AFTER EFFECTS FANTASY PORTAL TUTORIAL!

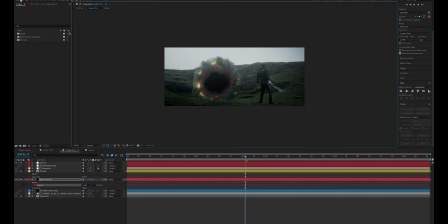1236s
We can tell the program, hey, I'm going to bring a new scene in. I'm going to tell you to follow the black solid we just made, which is the shape of the portal. And I want you to show a different clip playing on top.
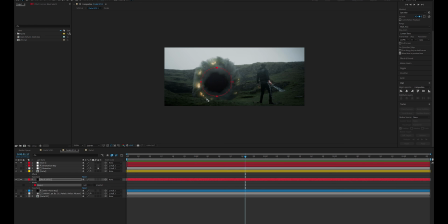1252s
What that's going to do is going to create the separation, and the portal is going to take place because it's on top, right? The black solid and whatever we bring is going to be behind. And the last thing is our clip itself. So we created a 3-layer kind of like progression of things we can set up.
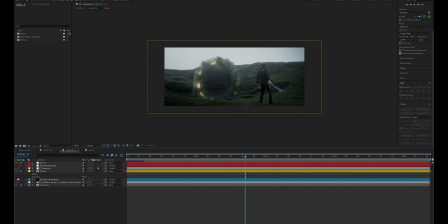1272s
Now I've already done this, so once more, let's take a look at how it's done. So we have our other plane map, black solid layer, guys, and we've made it into a nice ellipse kind of like shape to follow our portal.
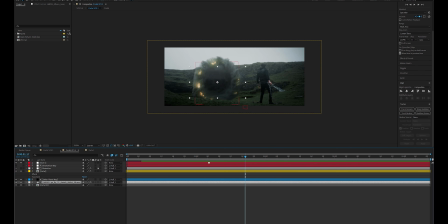1287s
And then I brought in this clip right here, which is essentially, how would you call this? It's basically Greece. It's near kind of like Athens at the Parthenon. That's where I'm originally from, by the way. You guys ever wondered where the accent is from?
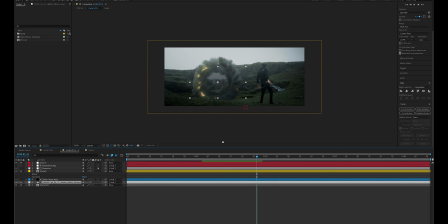1306s
Spoiler warning, it's been revealed. So I chose this because God of War, Kratos, and the mythology, it's Greek. So I was like, hey, you know what's going to be cool if we actually show Greece before Kratos destroyed it all in God of War 3.
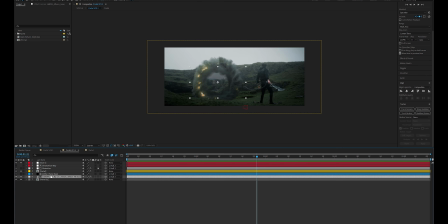1323s
Now, the way we do this is we place our new clip, whatever that may be, underneath our black solid, and then we do the exact same thing. We go to our track mat and we select our new other plane map,
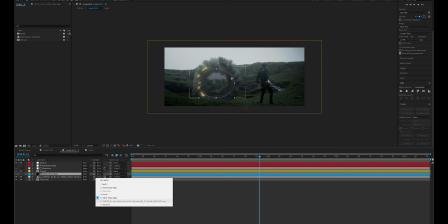1338s
which is the black solid we created, and we say, hey, I want you to show this only on that.
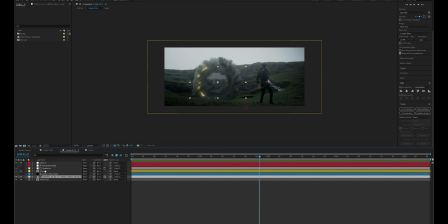1344s
And guess what? Because it's behind the portal, right? The portal plays on top of it or in front of it, and that creates the illusion that
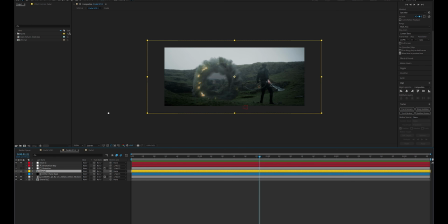1356s
our visual effect is real in terms of its physics or how it should look, how it should behave, and so forth, guys. And that is 90% of our visual effect done. Now, if you play this through,
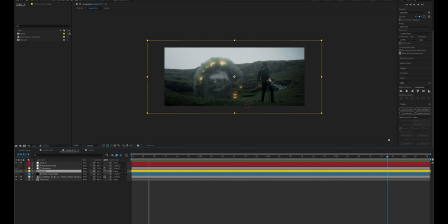1376s
everything happens and it's cool and it's cinematic and it makes sense. The last thing I usually do to effects like this is introduce some form of distortion, whether that is an explosion and it's energy-based or it's fantasy and magic.
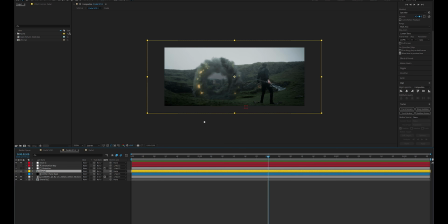1395s
Introducing distortion is always a very good thing because it just blends everything together, but also creates, and again, the illusion that energy and kind of like
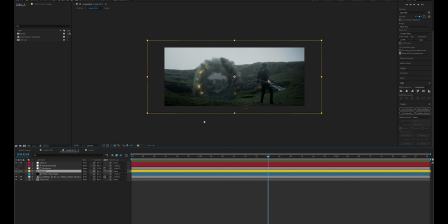1408s
manipulation and air and distortion all take place because of the visual effect asset we introduced. And when you watch this as the audience and you're in it, you know,
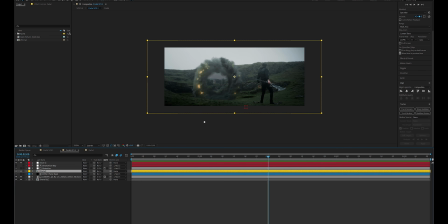1420s
all of these things coming together really help sell the imagery and the story you try to convey. So what I do as a last kind of thing is to create a new layer,
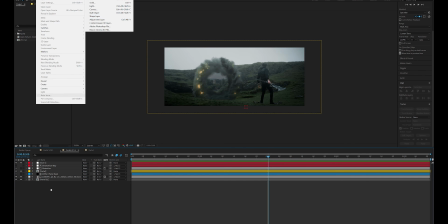1433s
new adjustment layer over here, which I've already done, and I can name it distortion.
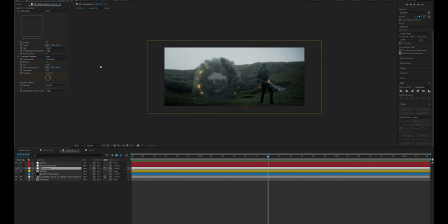1440s
Now, I use some third-party plugins, but in this situation, I just kept it within After Effects. So to show you that you can actually do some really cool stuff with the built-in tools as well.
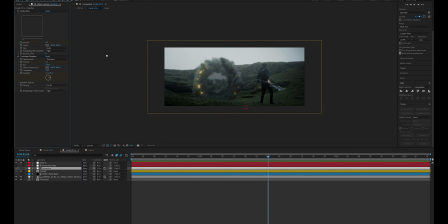1454s
If you want to go pro level, you would need some of the plugins that I use, but in this situation, in this project, let's take a look at the two effects that is going to implement the distortion that I'm talking about.
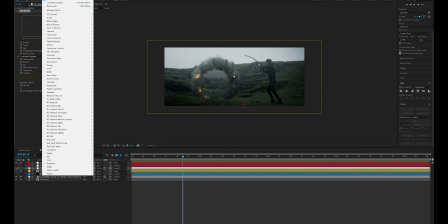1467s
One of them is called Radial Blur, and you find that under Effects, Blur and Sharpen, and then Radial Blur.
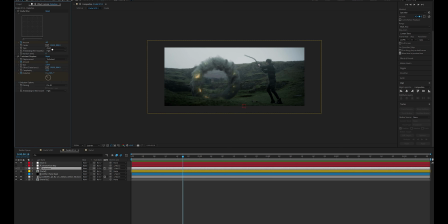1475s
The only thing you need to do is to set your amount and also change the type to zoom, because originally it's on spin. That creates kind of like a force, kind of like push effect.